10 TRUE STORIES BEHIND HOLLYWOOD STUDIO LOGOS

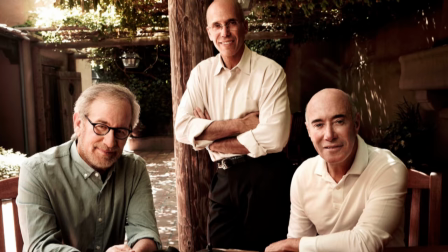4:15 When Steven Spielberg teamed up with his buddies Jeffrey Katzenberg and David Geffen to create a movie studio that would change the movie studio game, they needed to come up with the perfect logo. logo. Spielberg had become obsessed with the image of a man sitting on the edge of a crescent moon, fishing into the skies.
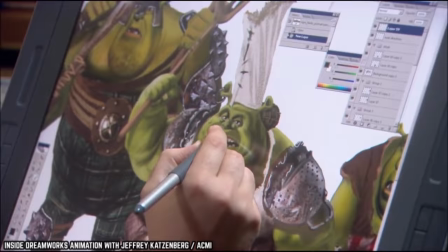4:32 At first he wanted to create it using CGI effects, and he got his friend and visual effects whiz Dennis Murin on the job.
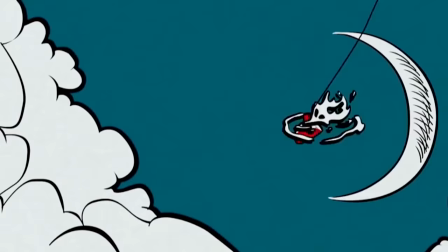4:38 But then Murin suggested using a painting instead of CGI, so Spielberg hired Robert Hunt to develop the idea further.
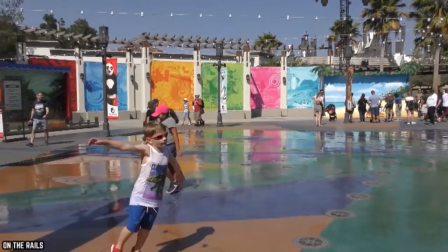4:45 It was Hunt's idea to use, not a grown man fishing on the logo, but a young boy.
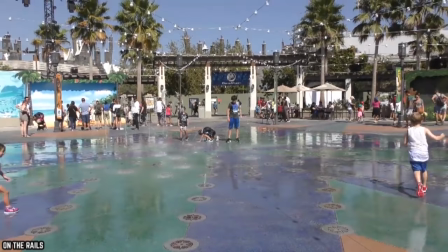4:50 All of a sudden, the idea was filled with nostalgia and sweetness and childhood innocence and all of the other themes that permeate throughout Spielberg's work.
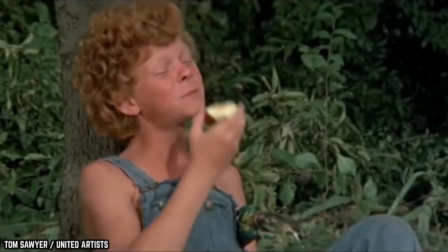4:58 The imagery in the logo now conjures up visions of characters like Tom Sawyer and Huckleberry Finn.
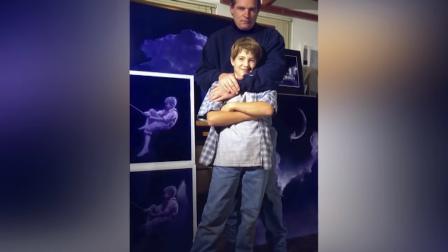5:03 Hunt modeled the kid in the logo after his own son, so there's another adorable element of this logo.
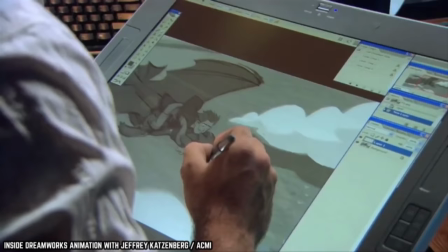5:09 For the music that accompanies the logo, Spielberg got his longtime work colleague, John Williams, to create the score.
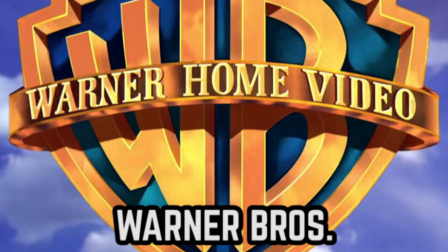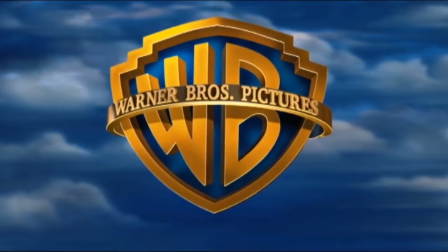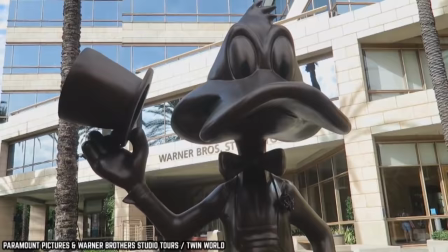5:27 You may have noticed that the Warner Brothers logo will often change, depending on the film.
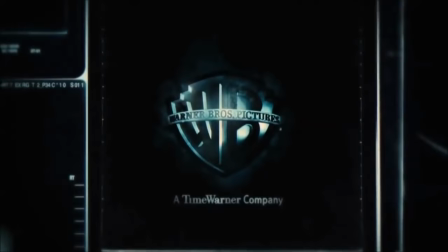5:33 The studio has been known for encouraging filmmakers to tailor the logo that they use to suit their movie.
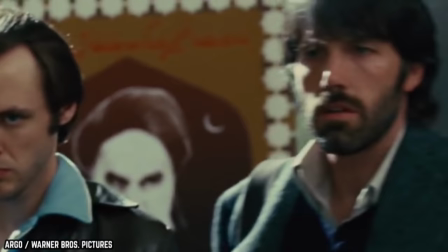5:37 So, when Ben Affleck made his movie Argo about the 1979 hostage crisis in Iran,
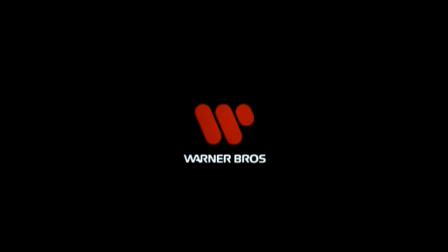5:43 he used the 70s version of the Warner Brothers logo that was designed by title design master Saul Bass, who's best known for his design work with Alfred Hitchcock.
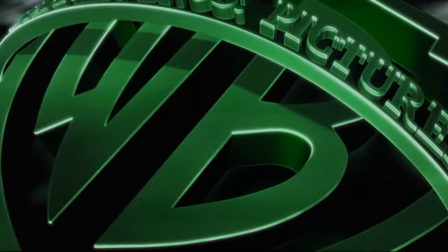5:51 In the Matrix trilogy of movies, the Warner Brothers logo has been graded to the color green to match the tint of the code in the titular computer program.
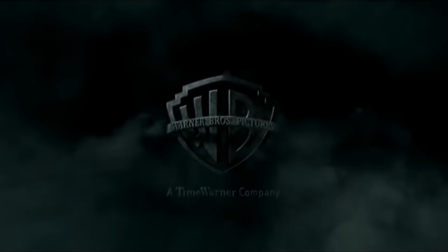5:59 In all the Harry Potter movies, the Warner Brothers logo is made darker and bleaker to match the color palette of the movies themselves.
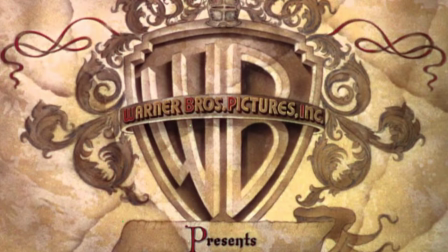6:05 The first stylized version of the Warner Brothers logo appeared at the beginning of an old Robin Hood movie in the 1930s.
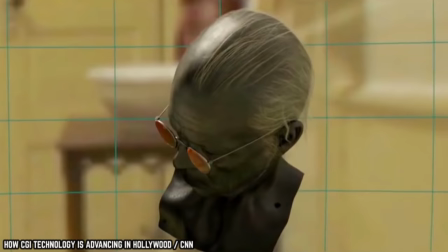6:11 Since then, especially with the rise of CGI effects making the logo easier to tweak, it has become sort of a hallmark of the studio's movies.
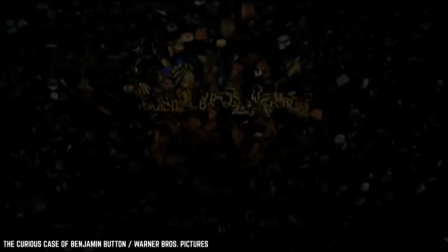6:18 There have been more than 200 versions of the Warner Brothers logo appearing in movies in the past two decades alone.
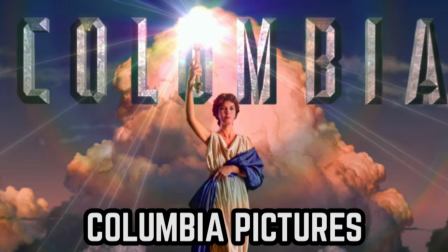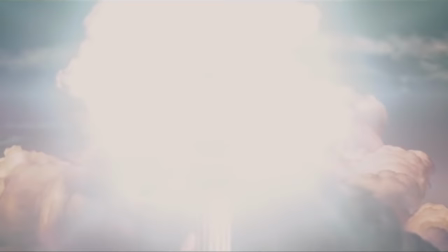6:30 Columbia Pictures
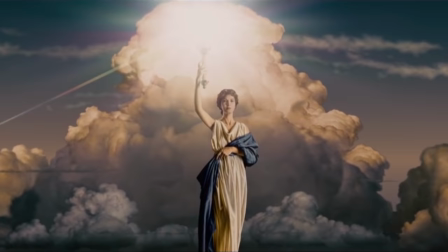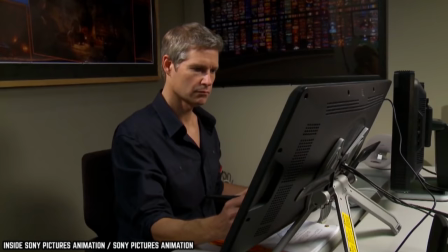6:37 In the 1990s, the studio wanted to create a new version of the logo that retained the classic look of the original
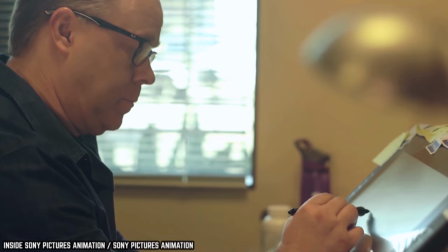6:44 logo but that would look more modern and cool and would also be able to be converted into 3D for the studio's 3D releases,
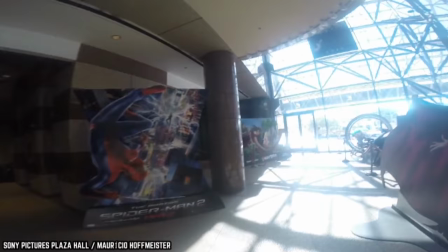6:50 as that technology was being pioneered.
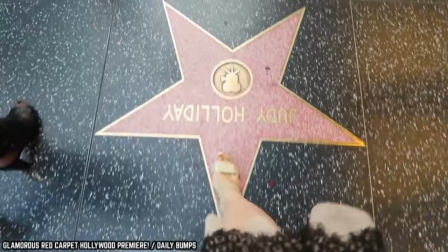6:52 While the logo has a very glitzy and glamorous and Hollywood look, the reality behind the actual creation of the beloved image is far less glitzy and glamorous, according to a 2012 interview with the torch lady herself, Jenny Joseph.
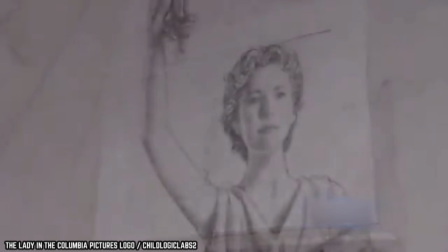7:06 She explains that the studio asked for a new logo and she was the model that they were going to use to shape the woman after.
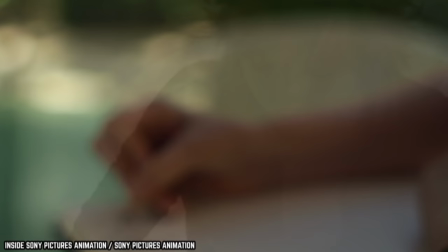7:12 She further explained that she went over during her lunchtime, they wrapped a sheet around her, and she held up high a standard little desk lamp.
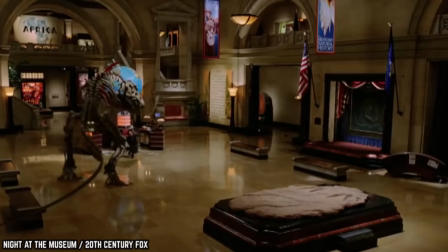7:19 She never thought thought it would make it to the silver screen, especially for 20 years. It's even displayed in the Sony Pictures Museum.
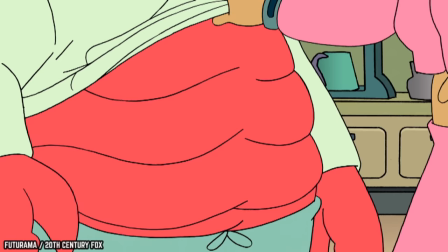7:26 And that's how an icon was born.
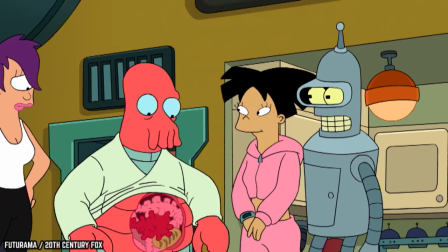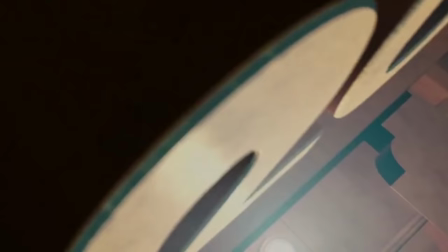7:33 20th Century Fox
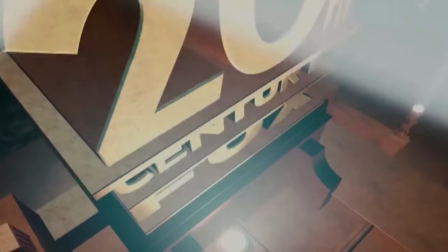20th Century Fox is a very important studio because it gave us the two highest grossy movies of all time, both written and directed by James Cameron. And it gave a young George Lucas a chance on his weird little space movie when no one else would.
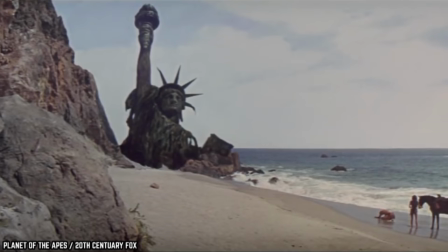7:54 The 20th Century Fox original matte painting logo, which was painted by the same guy who painted the Statue of Liberty that Charleston Heston freaks out about at the end of Planet of the Apes,
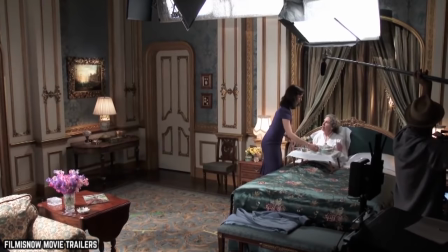8:03 reflected the Art Deco movement of the 1950s in which it was created.
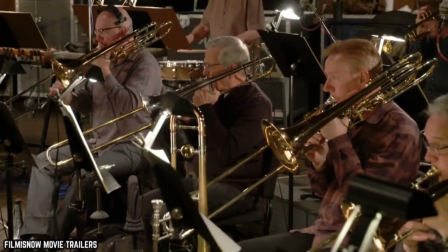8:09 The most memorable part of the 20th Century Fox studio logo is easily its musical fanfare.